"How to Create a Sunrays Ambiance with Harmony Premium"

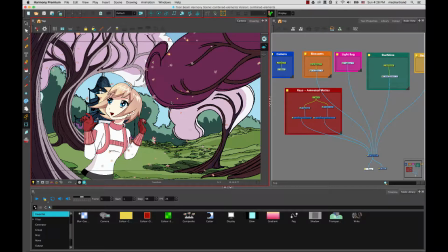0:04 Hi everyone, I am Marie-Ève and I am the Director of Customer Success at Toon Boom. In this tutorial, we're going to look at bringing elements together in a scene, mainly the blending modes. So we're going to create a very nice, warm,
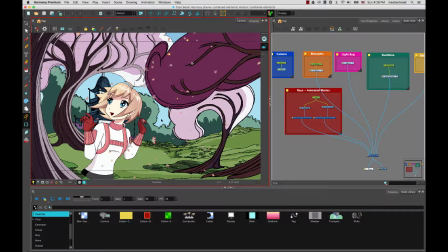0:21 lit up ambiance in the scene with some depth and blurs and some glowing elements. And so we're going to see how we bring all these elements together. The first thing we're going to look at right now is a review on using some blurs, because we want to create some depth of field in the scene.
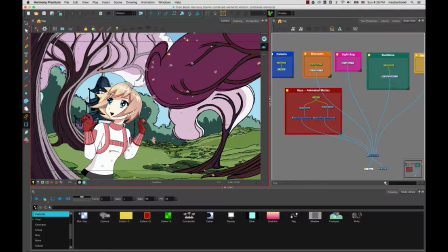0:39 And so there's different ways of doing it, but obviously the most common way of doing that is using blurs on different elements and applying different level of radius.
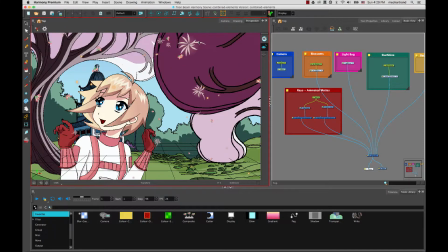0:48 This scene actually has a multiplane setup.
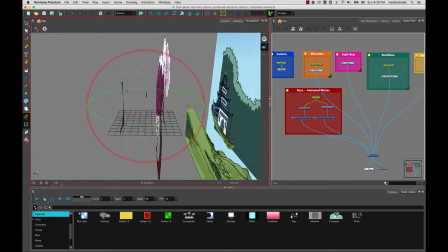0:53 So if I was to rotate that using Control Shift or Command Shift, you can see that this scene has an actual multiplane.
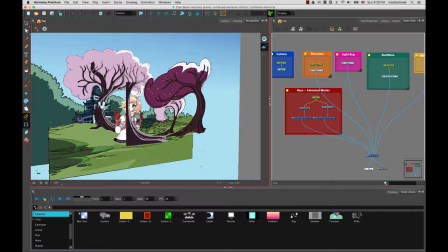1:01 So you could use the focus node so that it automatically applies the right depth of field,
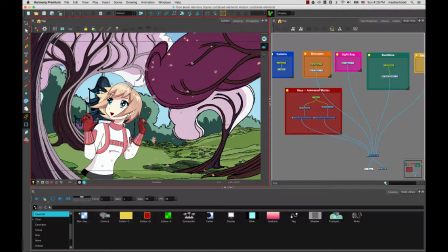1:07 but sometimes we want to cheat it, have some stronger blurs on different elements and so on. So we're going to look at the most standard way of doing it, which is applying some blurs. And so you could use the different blurs that you saw previously, Gaussian blur, blur box, or here we have our blur radial, which is a very standard blur to use.
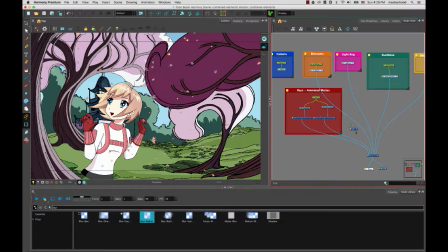1:26 And you can bring them in your scene to apply on your elements. I'm going to cut this one and we're going to go inside the background group. So if you go in this group here, you'll be able to see that we have our different elements in our scene that are on different layers.
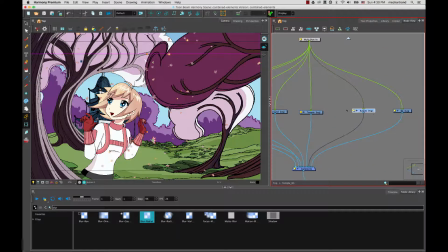1:43 We're going to start with the back bushes here. So I'm going to paste that back in here. So I have my blur. Again, using the Alt key, I'm going to slide this blur on my element.
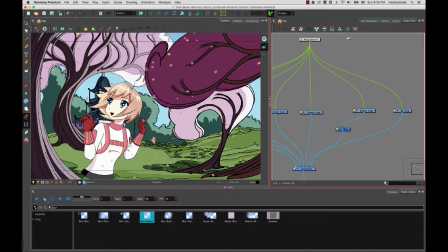1:55 Now remember, anything that is blurriness or long effects to calculate, you will need to move on to the render view to be able to see these elements. And in render view, you're not able to play back because there's calculation time to do. So you can either use a render preview node to see your elements animated in OpenGL,
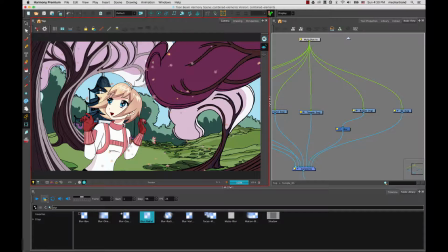2:14 or you can use the playback toolbar and do a render in play, which will do a quick render of your elements. But right now we're just going to use a still frame in the render view to see our effects.
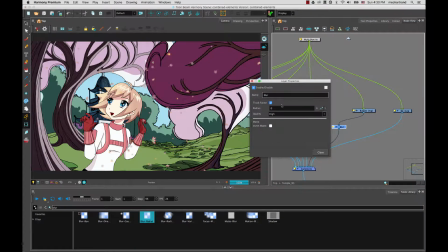2:27 So I'm gonna open the editor of that blur node and increase the radius to about 4 or 5. And so I'm gonna blur these back elements there. You can see as you start blurring elements, other elements start to pop out a bit more.
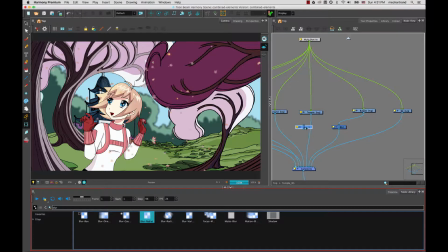2:42 I'm gonna bring in another blur and also blur my temple, but as it's not as far as the bushes or the forest in the back, I will blur it a bit less, maybe closer to 3. And so a bit less, I could maybe decrease that a little bit to 2.5.
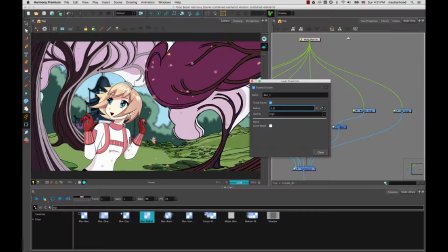2:59 You'll need to adjust it based obviously on what you have to create. And then I can also blur this tree, I can blur the ground, so you can decide to blur whatever you need.
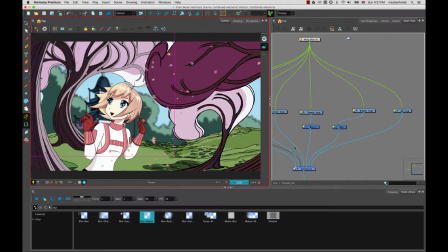3:09 I'll do a slight blur on this tree here, which is this element here. I'll bring in the blur and I'll give it a slight blur as well.
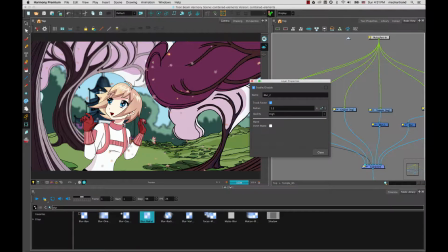3:18 Maybe closer to 1.5, depends, maybe a bit more. Just a slight blur. And then I could do a gradient blur on the floor as well. So it depends, again, what type of effect you want to create.
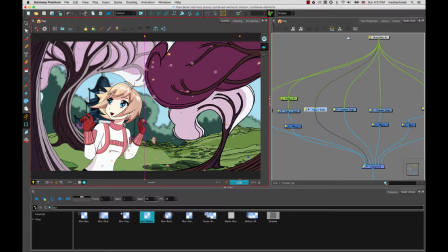3:32 And this one is pretty strong in the foreground, so I will probably also want to blur it, but I'll blur it more since it's closer to us. So you see these two elements are together.
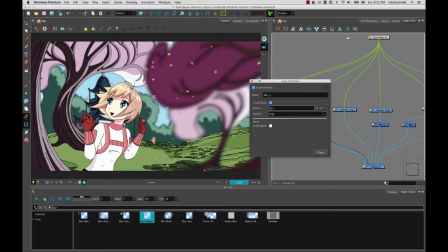3:45 So you could go ahead and apply a mask or separate the two elements or blur it less depending on what you need to do. I'll give it a slight blur. And I may even cheat actually and grab this tree and lower it so that the base of this tree doesn't show up too much.
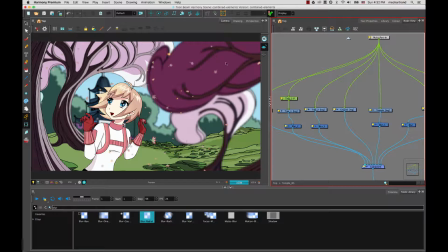4:02 There you go. And so you can decide how you want to blur these elements in the scene.